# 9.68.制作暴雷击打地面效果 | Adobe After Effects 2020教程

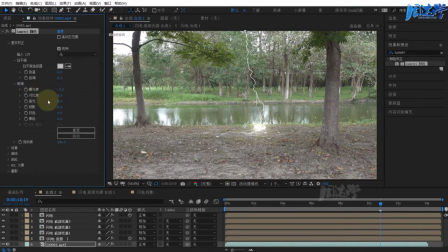降低一点当然你也可以用曲线这边没有看到变化
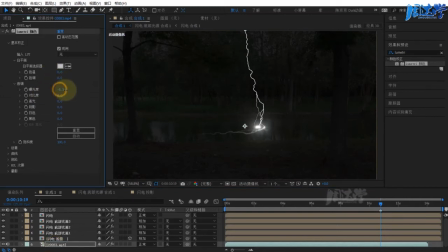这边我们看到这个变化了素材更新的可能稍微有点慢
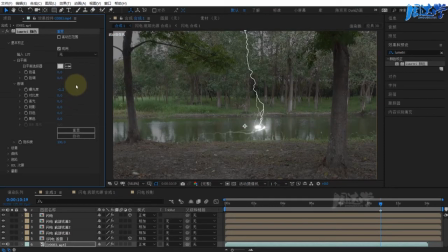我们先让视频的适当的按起来这样子才有这个闪电的感觉那现在我们看到这个击打的这个瞬间然后这种有闪电的场景肯定是
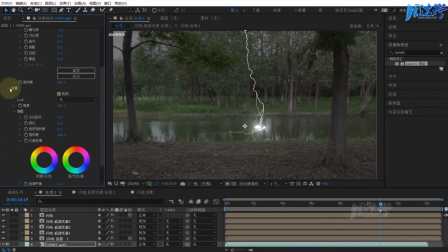颜色是比较偏蓝的那我们在这个往下我们在这个整体的色环的地方我们在中间调中加点蓝色
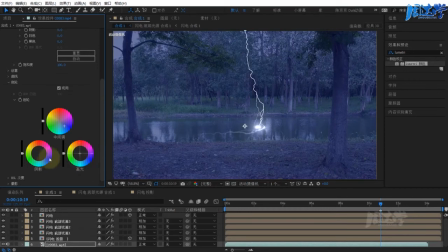简单的模拟一下不用加的特别的多然后这个更新可能稍微有点慢然后我们的阴影部分也加点蓝色高光部分就不做调整了现在它的这个对比度这些亮度呢都给它拉低一点
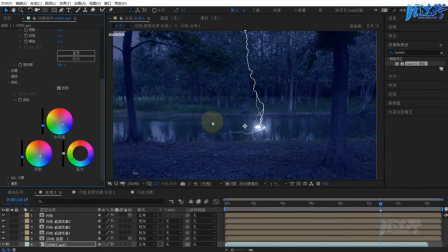它的场景就相对来说会暗一点更像这个闪电激出来的这个感觉当然这个把白天的模拟成黑夜的话呢也是需要很多技巧的我们做为了做出闪电的所以就简单的匹配一下
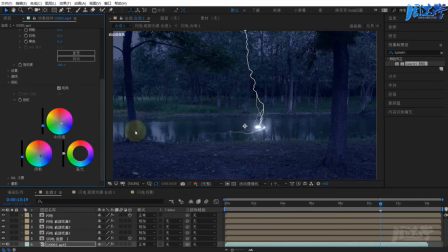你可以拍一个相对来说像我这样比较暗的一个场景我这边再稍微的再让它黑色降低一点这个素材的更新的稍微有点偏慢我这边降低一下预览的质量
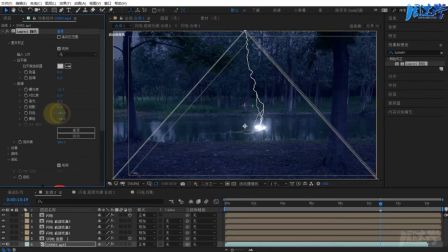然后现在我的这个白色也降低一点黑色再给它提升一点
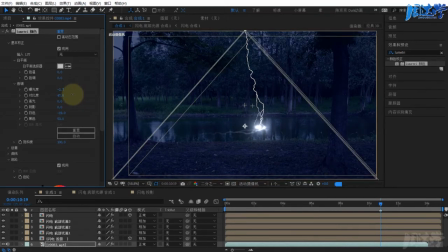有对比度长一点那这样子这个闪电可能效果会更加强一点好大概呢我们就先降低下背景然后你现在要做的就是说闪电在一击打的瞬间它突然间很亮
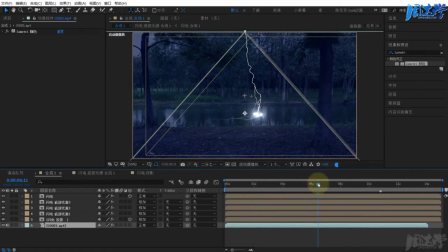我们来看一下我们找一个位置因为现在闪电是固定不动的我们就随机选一个位置因为现在是一个固定的机位拍摄比如我就在这个位置闪电击下来之后我让它亮起来那我需要把原始视频复制一份现在它还是这个比较暗的视频
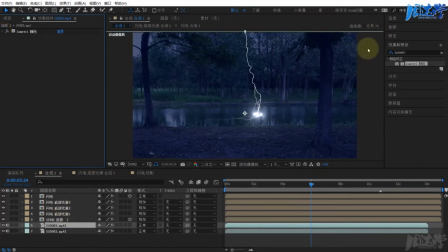那我们在上边给它加一点设置我们加一个遮罩用亮度遮罩一下我们可以搜索一下遮罩效果这边选择设置遮罩加到上边那么遮罩的范围我们就选择亮度
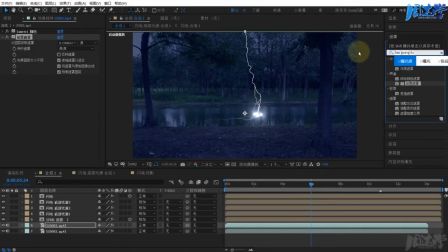然后我们再给它加一个曝光度这边加入一个曝光度这边没有加上去我们再拖一次这个很奇怪我们这个效果加不上去
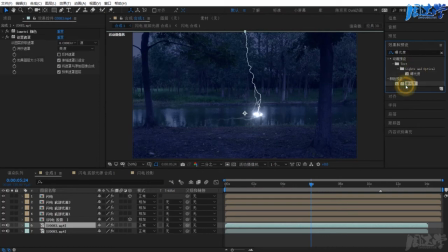可能是由于这个我们拖的是动画预设注意不要犯我这个错误
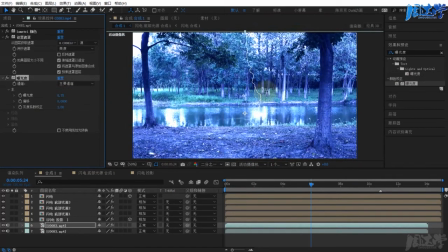这边曝光度的话你调整的话你可以看到它会对场景这种比较特殊的点亮过程你可以模拟这种
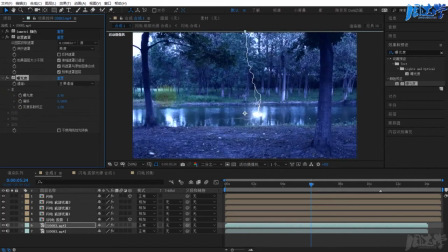突然间这种闪烁的这种科技这种比较魔幻的感觉
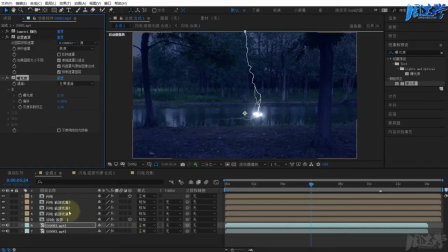所以现在我就先不调这个曝光了然后我现在在指定一个闪电击打的这样的一个位置那我们现在需要设置一下初始的这个闪电这个是我们核心的闪电
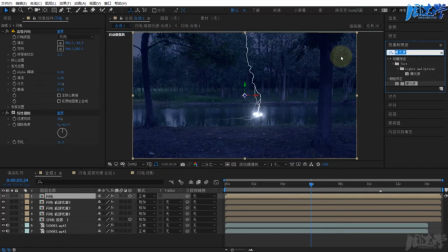通过它来做闪电我们现在只是加了闪电和擦除现在给它加一点发光通过风格化的发光我们让它稍微亮一点当然不要亮得太过于强烈那这边我们先把发光半径
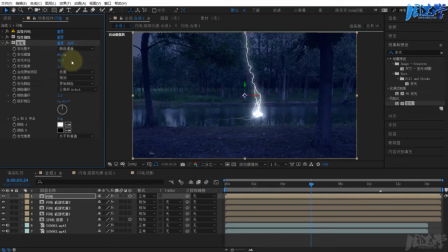看一下需要多少的数值这个半径我们就先不做过多调整这个预值降低一点可以看一下你降的越低它这个闪电越粗我们先加个10左右然后强度降低等于说就没有这个参数了
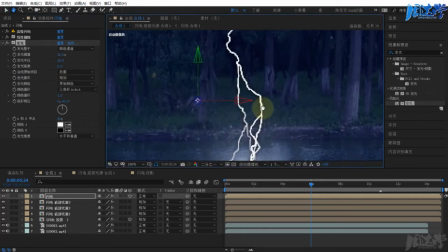闪电就是这个样子可能边上有个黑边应该是这边没有用相加模式